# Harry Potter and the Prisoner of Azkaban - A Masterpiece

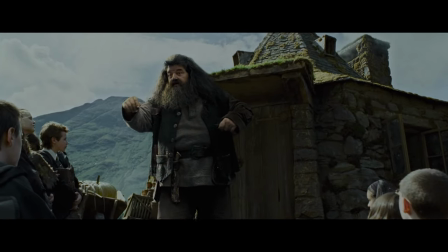[0:00] Come on now, come closer, let's talk if you don't bite. I got a real treat for you today, a great lesson.
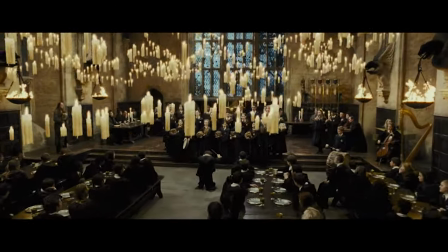[0:08]
Welcome to Hogwarts, a school where you write a hippogriff in class.
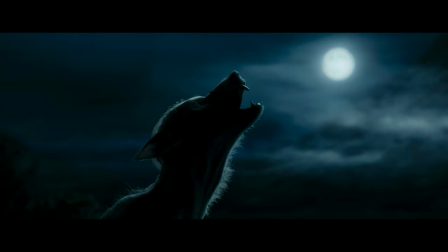[0:13]
Teachers might be werewolves and textbooks have a taste for fingers.
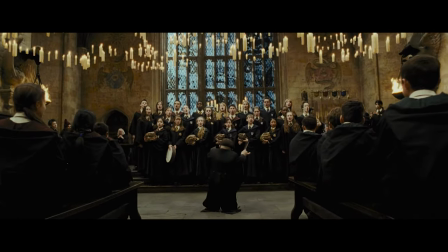[0:19]
Today we're diving into Harry Potter and the Prisoner of Azkaban, a cinematic gem that reshaped the UK's film industry.
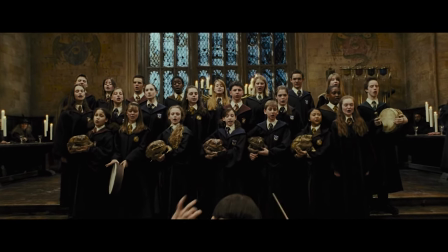[0:27]
Buckle up your broomsticks as we're about to fly through a world of magic, mischief and maduration.
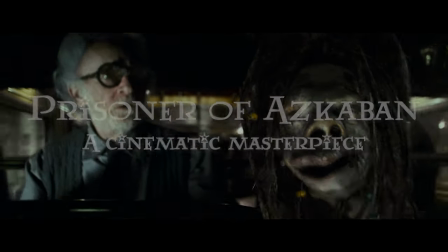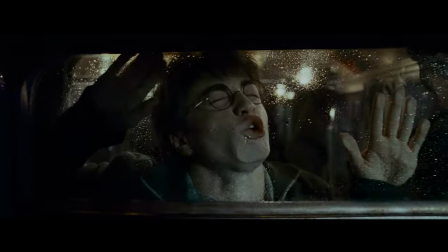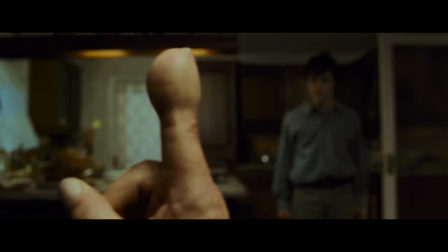[0:46]
In his third year at Hogwarts, Harry isn't just battling dark creatures like Dementors,
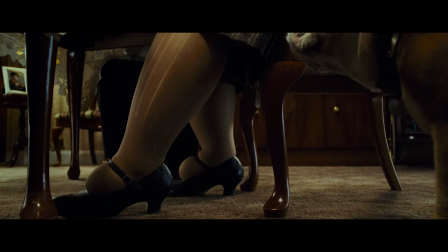[0:54]
he's also navigating the turbulent waters of adolescence.
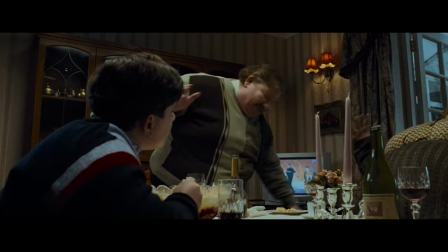[0:58]
You know, like turning your own into a giant balloon when you're angry, not your usual family blow-up.
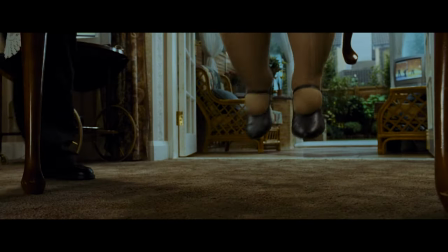[1:05]
That's not just a burst of dark comedy,
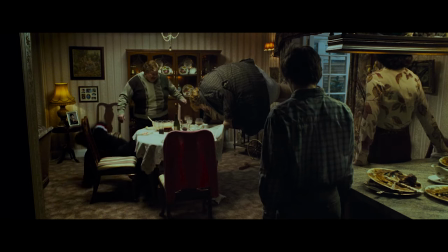[1:08]
it's a poignant symbol of Harry's escalating frustrations and the struggle for control in a world that feels anything but controllable.
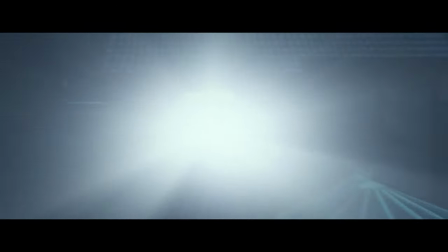[1:18]
Harry's journey is also one of self-discovery. As he confronts his past, he unearths layers of his own identity.
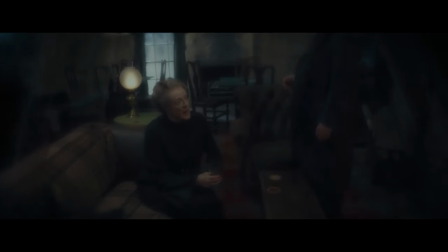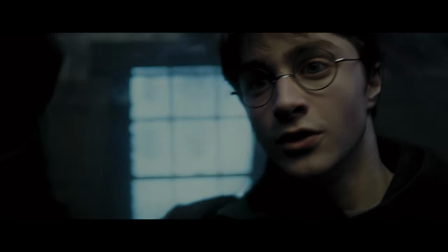[1:32]
He wrestles with his role in the larger narrative of the wizarding world.
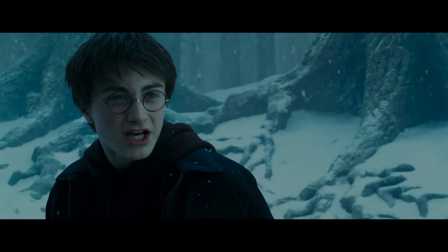[1:37]
It's about defining oneself not just by the circumstances, but by choices.
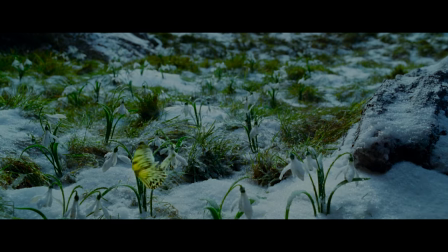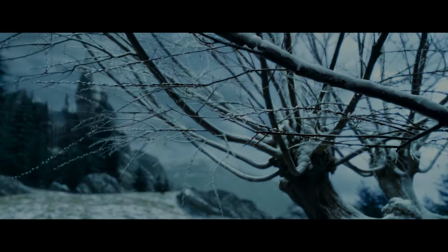[1:48]
Time is another important theme on the movie.
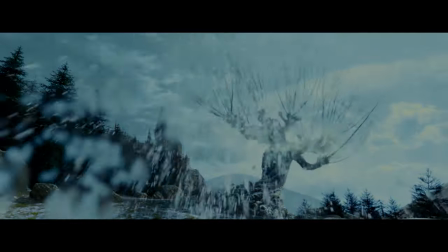[1:53]
Choosing to use the Whomping Willow as more than just a seasonal clock is a reminder that That time waits for no wizard,
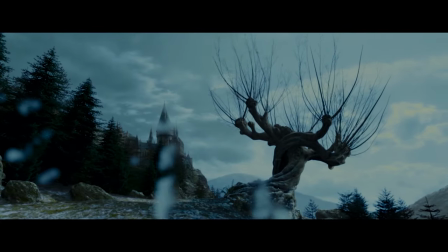[2:00]
no matter how many timeturners you might have.
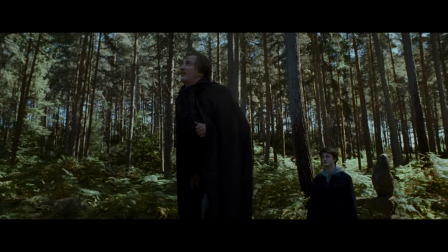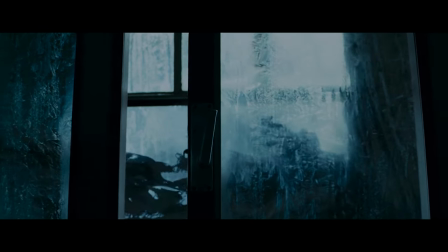[2:09]
At the very heart of Prisoner of Azkaban lies the theme of fear, embodied by the Dementors.
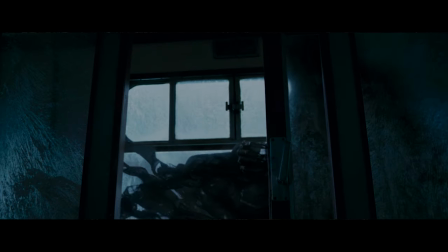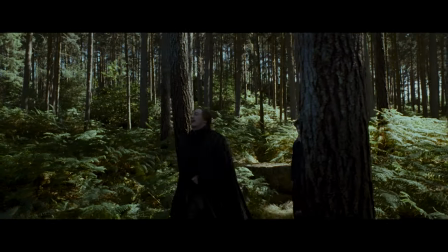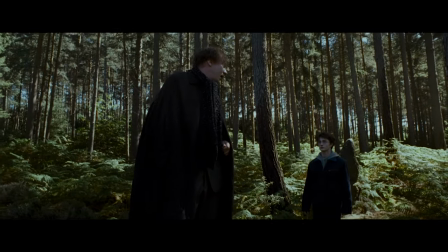[2:28] You are not weak, Harry.
But it's not just the supernatural that unnerves.
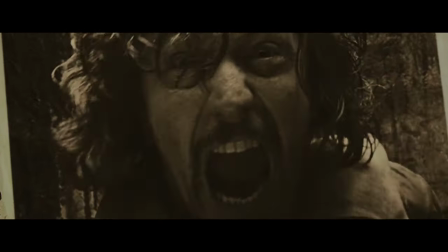[2:34]
The fear of the unknown, of the misunderstood, simmers through Harry's quest as he confronts myths and whispers about serious luck.
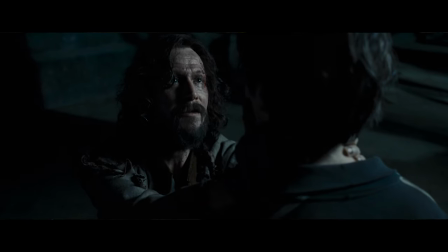[2:43] But you look so like your father. He's a murderer.
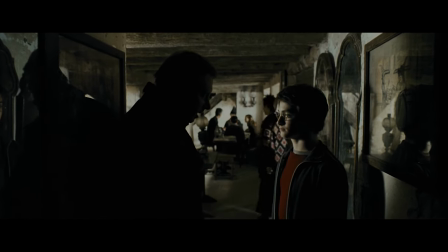[2:50]
The film masks us. What is more terrifying, the monsters we know or the truths we don't?
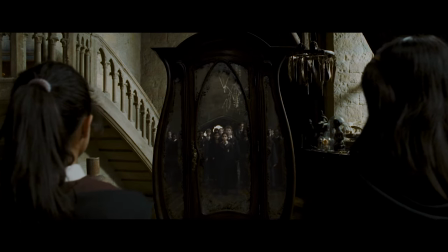[3:01]
Director Alfonso Guarón brings a fresh lens to our beloved wizarding world.
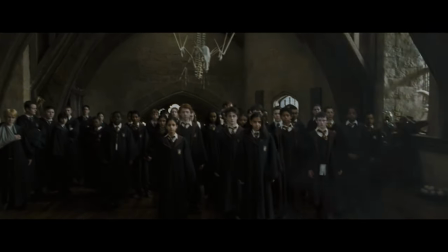[3:08]
His dynamic camera work, sweeping shots that sometimes leave us a bit dizzy, draws us deeper into the magical chaos that is Harry's life.
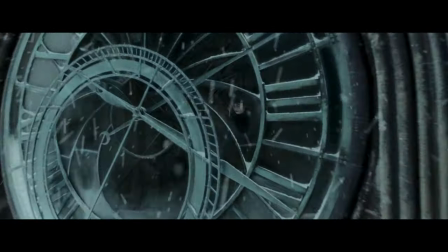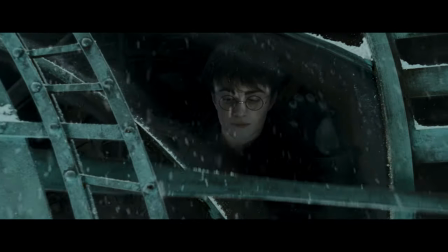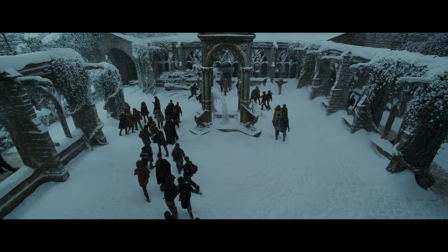[3:27]
These aren't just pretty pictures, they are windows into Harry's soul.
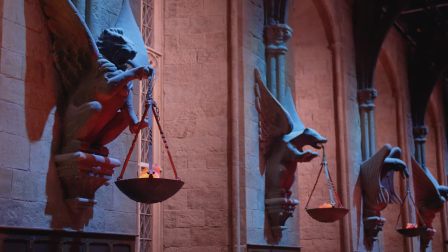[3:35]
Production designer Stuart Craig deserves a special mention here.
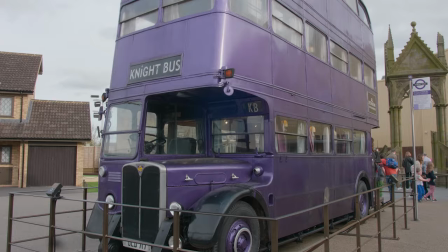[3:42]
Each set and prop is a stand-alone masterpiece.
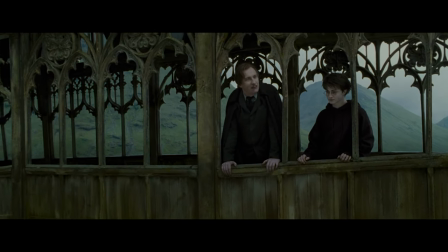[3:48]
Michael Ceresin's cinematography and John Williams' wonderful soundtrack perfectly complement the film.